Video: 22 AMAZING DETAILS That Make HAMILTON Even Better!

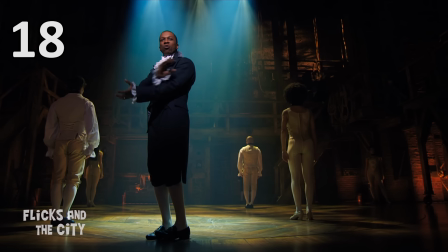The show's choreography also plays a crucial part in creating subtle effects to complement the story at any particular time.
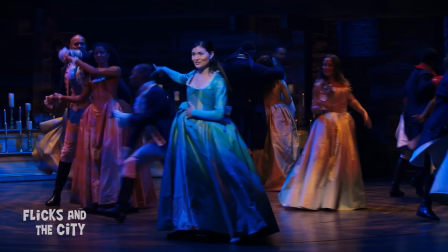For example, when Hamilton arrives in Helpless,
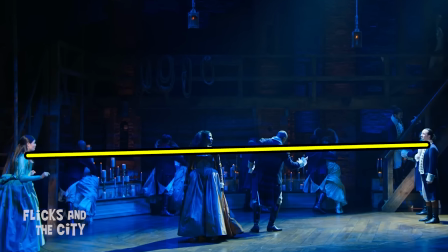both Angelica and Eliza are positioned along his line of sight, and in this moment he locks eyes with Eliza.
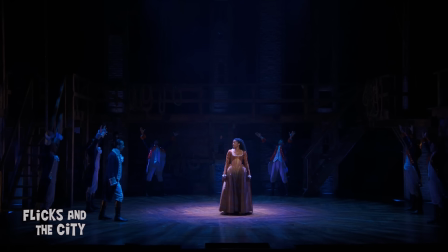When the moment is rewound and satisfied, Hamilton's position switches over, and this time he's looking at Angelica.
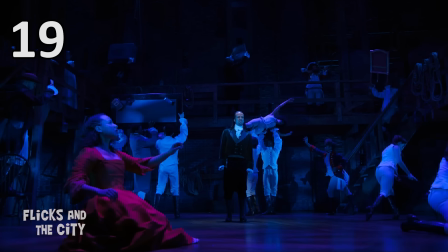The direction in which the turntable moves also communicates a subtle meaning.
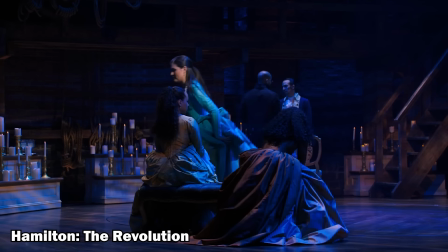For choreographer Andy Blankenbuehler, counterclockwise motion like that in Helpless suggests time passing.
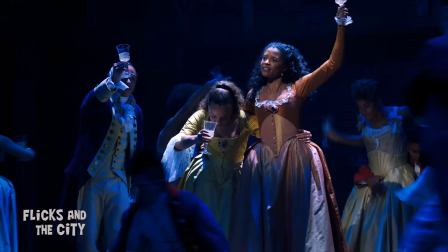The opposite direction, however, implies there is resistance to the inevitable going on, which is why the turntable reverses its motion during Satisfied. Lancome-Buehler explains that many in the audience won't consciously register his choices like the fact that Burr
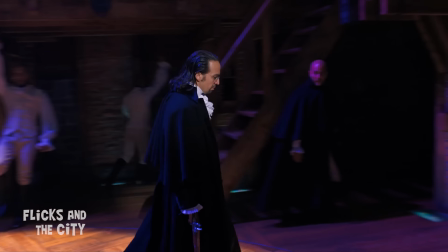moves in straight lines because he sees no options and Hamilton moves in arcs because he sees all possibilities,
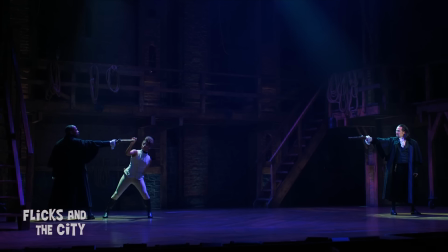but viewers still feel it intuitively.
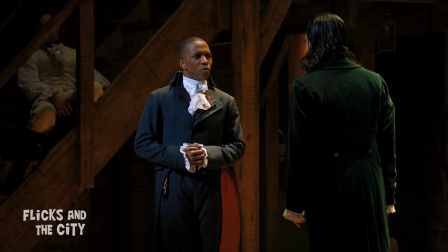Again, this small detail helps to communicate the difference in worldview of two of the most important characters in the show.
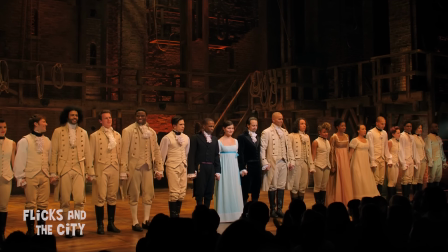Now, Hamilton the Movie doesn't exactly have a post-credits scene, but there is a little bonus for anyone who sticks around to the very end of the ten-minute long credits.
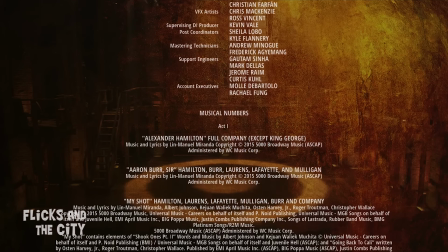In the film's final two minutes, you get to hear the exit music, which is a medley of Hamilton songs that isn't on the official soundtrack.
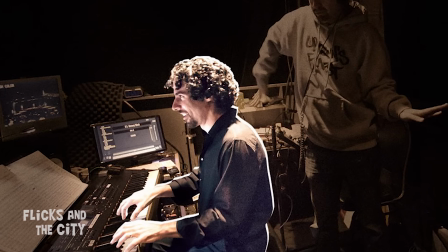This musical piece is a jam session recorded live with most of the original band members,
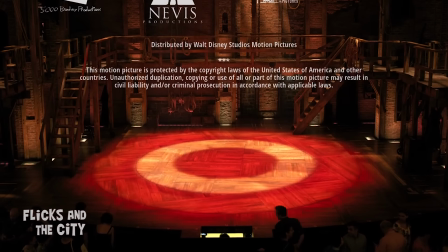which plays for the audience as they leave the theatre and is a delight for any Hamill fans who haven't had the pleasure of hearing this until the movie came out.
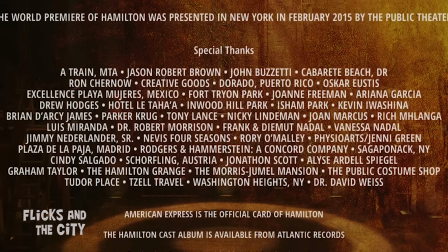And check out the special thanks part of the credits and you'll see Lin-Manuel Miranda's included all the curious places he wrote Hamilton over the years,
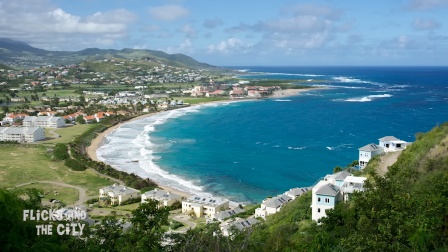including the A-Train where he wrote Wait For It, Hamilton's Birthplace Nevis where he composed non-stop, and on his honeymoon where he wrote You'll Be Back.
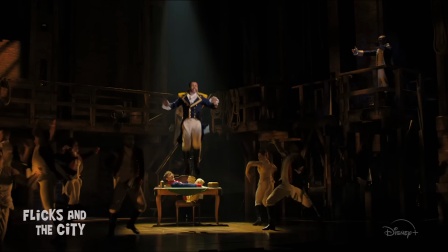Of course, one of the joys of Hamilton arriving on Disney Plus is that not only can Hamill fans watch it on repeat,
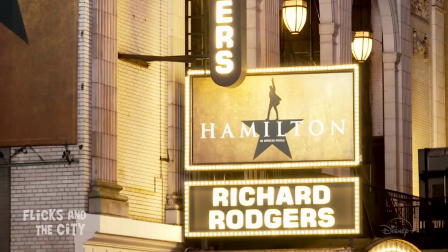but those of us who couldn't experience it live can finally see the much-talked-about musical.
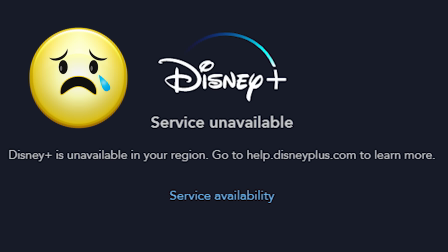But even now, Disney Plus or other streaming services like Netflix or YouTube are sometimes blocked in the country where you live,
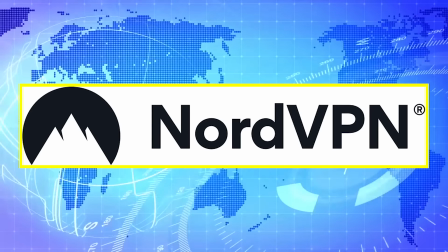which is why I want to thank the sponsor of this video, NordVPN.
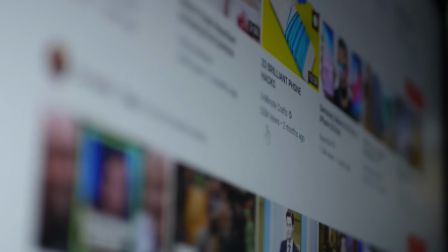A VPN, or virtual private network, helps you bypass geo-restrictions or censorship on content not available to view in your country.
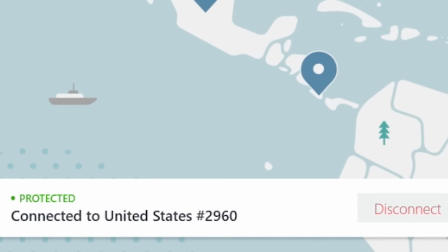With a VPN, you can just pick a server in another location and browse the internet as if you were there.
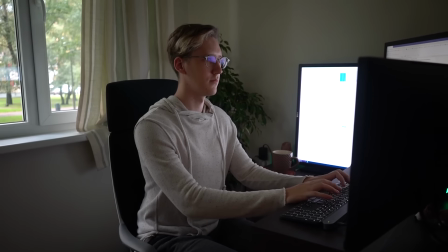Here at Flix and the City, we've tested several VPNs and Nord is one of the best and fastest.
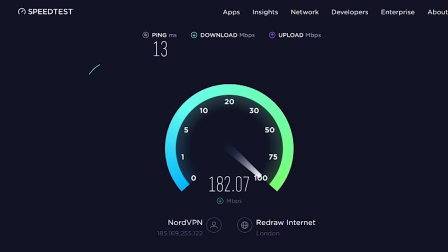It has over 5,000 servers to choose from in over 60 countries, and when connected to Nord, we were still able to get blisteringly fast download speeds.
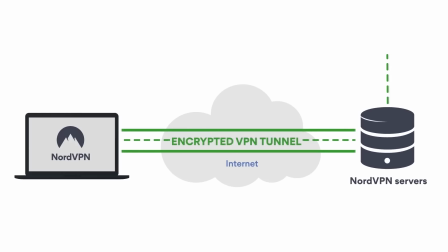A VPN also helps protect your privacy by encrypting your internet connection and preventing your ISP,
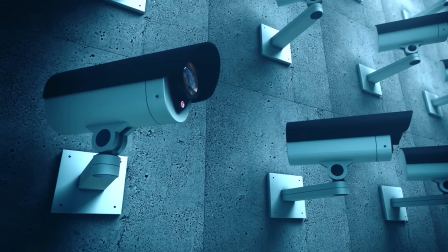government agencies or malicious hackers from reading your emails, private messages or knowing which websites you're visiting.
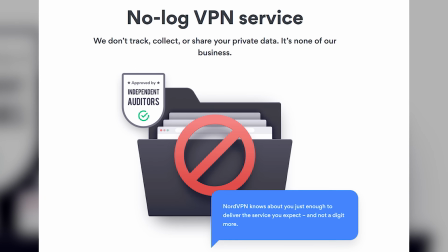Unlike many free VPNs, Nord has a no-log policy, meaning it doesn't record or retain details of your online activity when you're connected to its service.
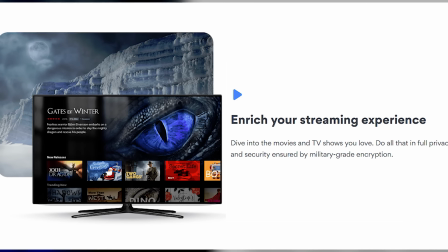NordVPN also works with Netflix, Disney+, and other TV streaming services like Amazon Prime to help you connect to those and work around geo-restrictions.
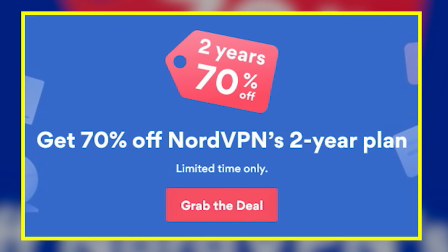For a limited time, NordVPN are offering all our viewers up to 70% off new subscriptions.
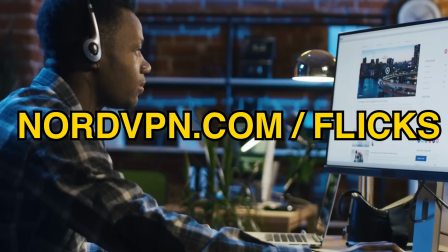Just visit nordvpn.com slash flicks or tap the link in the video description to access the offer.
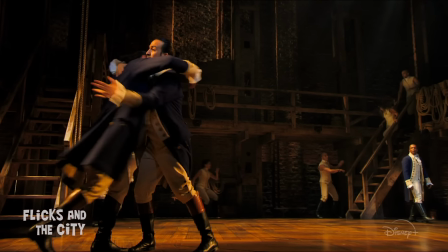So, what are your favourite moments and songs in Hamilton? And did you notice any other interesting details?
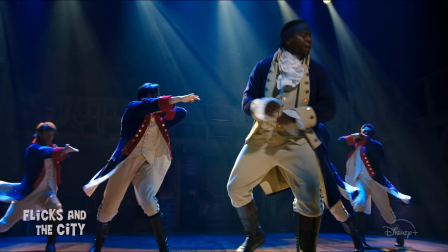Leave your thoughts in the comments below.
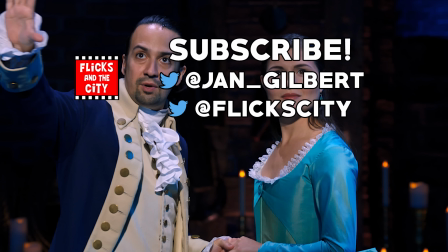Tap left to learn about everything the musical changed about the real history of Alexander Hamilton, or tap right for something else you're sure to like.
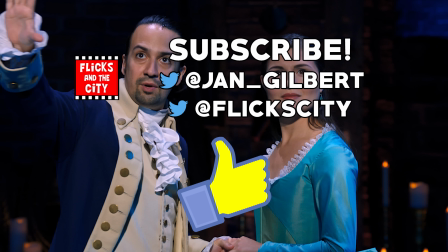And thanks so much to all of you for helping me reach a million subscribers since I last uploaded. I really hope you're all keeping safe during these tough times. Thanks again for watching and see you next time. Yippee-ki-yay, movie lovers!